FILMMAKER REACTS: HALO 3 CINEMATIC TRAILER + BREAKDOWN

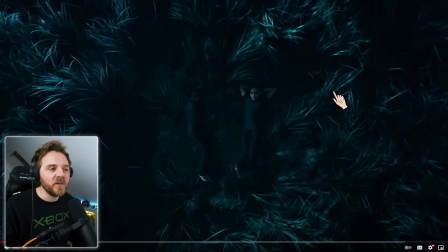(8:10)
they do on his helmet
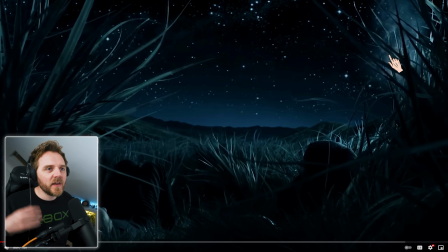(8:13)
i'm absolutely in love with this that sound i guess do
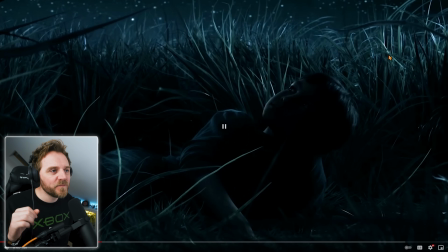(8:19)
you think we'll ever meet them and it It draws you in more because there's no music. It's just that drone sound and the sound, that diegetic sound. Diegetic means...
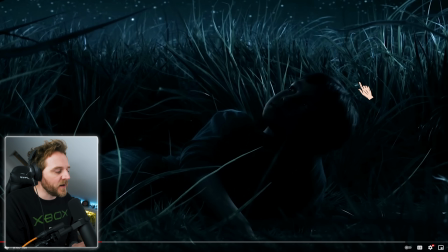(8:30)
The reason why I keep using the term diegetic now, I haven't done in the past, is actually someone reminded me that you guys are learning this stuff, so I can use more film terms. So diegetic is sound that in the world that is happening. Non-diegetic is sounds that only we can hear, okay? So it's not happening in the world. So think voiceover or music soundtrack. Look at this.
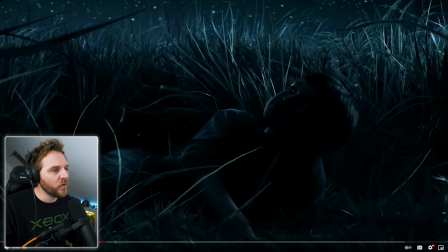(8:54)
I love it. Layers, yeah? You've got your foreground, yeah? Which kind of he comes under. Technically, you'd want him to be your main ground. But no, look. Grass is your main ground. And then you've got the starry night, which is what the trailer's called, isn't it?
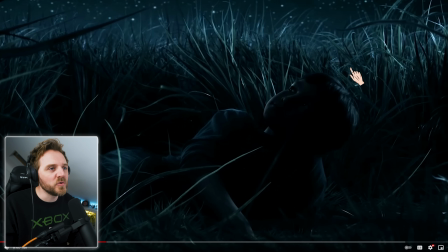(9:09)
Or the cinematic's called. Or this TV spot. It's gorgeous. Look at this. Again. So bear in mind, we just had a... I'll just... Let's go back. Five. It's okay. So look at the sun. Let's go to the sun.
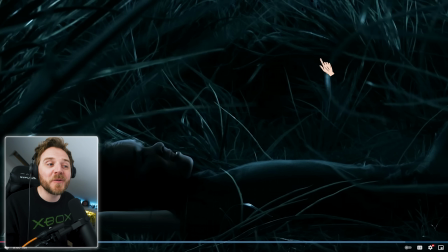(9:19)
Look at the moon. Yeah? it's lit her from over here yeah but look at the way the light's on her you would say that's a little bit further back it's wrapping around slightly to the front but actually it's behind
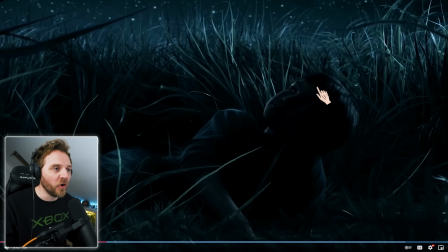(9:28)
her okay so when we go into i'm assuming this is john technically the way that lighting would work is he would be lit from the front that makes sense if it was a real world lighting but they don't want you to they didn't want to do that because it takes away the mystery you use shadow to mask
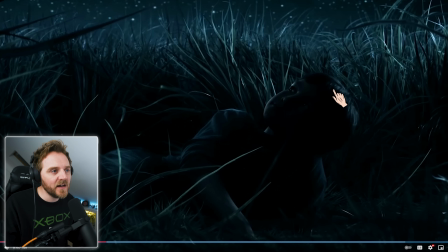(9:47)
your subject which is what they've done in high detail and they've done that here look a little catchment he's beautifully backlit isn't he don't you because he he because he's
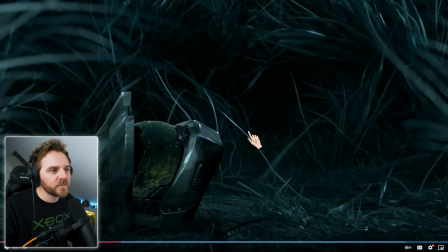(9:57)
got like no lighting oh is he oh that's all quick go back you bastard look she's got mainly it he's got only anything
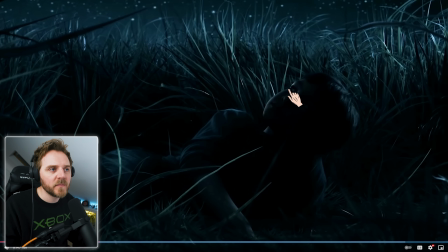(10:06)
but technically the way she was lit he would have loads wouldn't he this little catchment in the eye does he do a blink turn don't you he does as well fuck me these are so good okay so what's the relevance of a blink turn oh she does it at all it's like here basically a blink turn is something that you do to rather than you see the the horribleness of the eye the the micro jitters of an eye moving you do a blink turn to make it more powerful you don't always do it it just makes it look a little bit more beautiful on camera i do it a lot with a female talent if i'm ever doing that close or male but female primarily because the lovely long lashes they're talking about product they'll be like it's lovely you know i mean it's stuff like that rather than it's lovely but
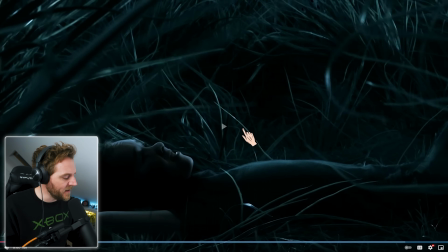(10:53)
watch her so she's blinking yeah do you think we'll ever meet so she does like a little double blink so it looks a bit more natural but she still blinks turns i hope so don't you
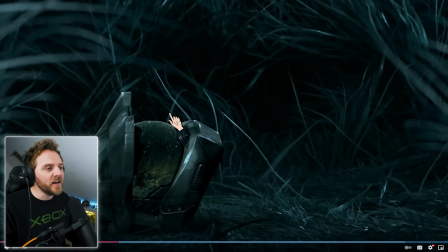(11:04)
and he's a slow don't you do you and look at this i love it they put the helmet there okay so that they're almost they're foreshadowing his future it's gorgeous i did wonder i was like why the fuck's his helmet there and look at this i love it you can see the grass moving
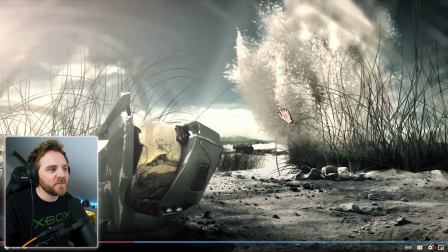(11:21)
in it beautifully done isn't it and you get your match cut okay a match cut is well pretty much exactly what it's It's on
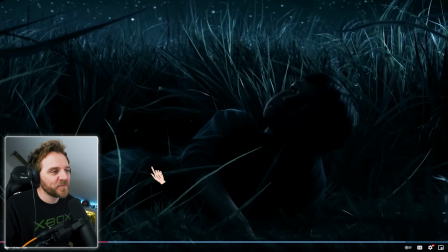(11:30)
the tin, isn't it, really?
I hope so.
It's a...
Don't you?
Here we go.
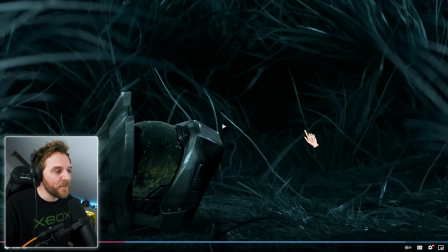(11:35)
So it's exactly... So it's one cut, okay? And it matches frame by frame. Boom.
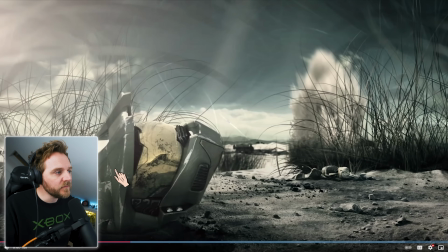(11:41)
You can see it there. Yeah? Boom. They do a little fade on it.
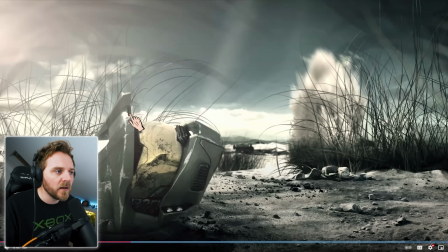(11:47)
Oh, they do a fade on it. How interesting. Most of these things, it would be a harsh cut.
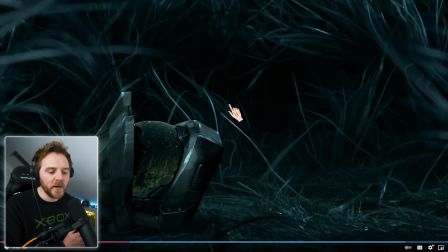(11:54)
So it would be like... Because, obviously, you've got that sound effect of them... of children or people screaming boom straight into it but it's not it's a very subtle
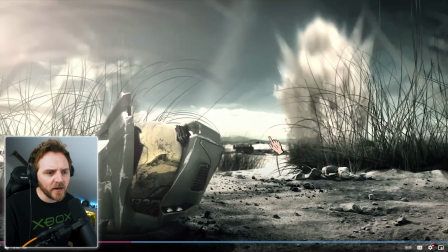(12:04)
it's about a three frame fade totally did not expect that really interesting look here we go what one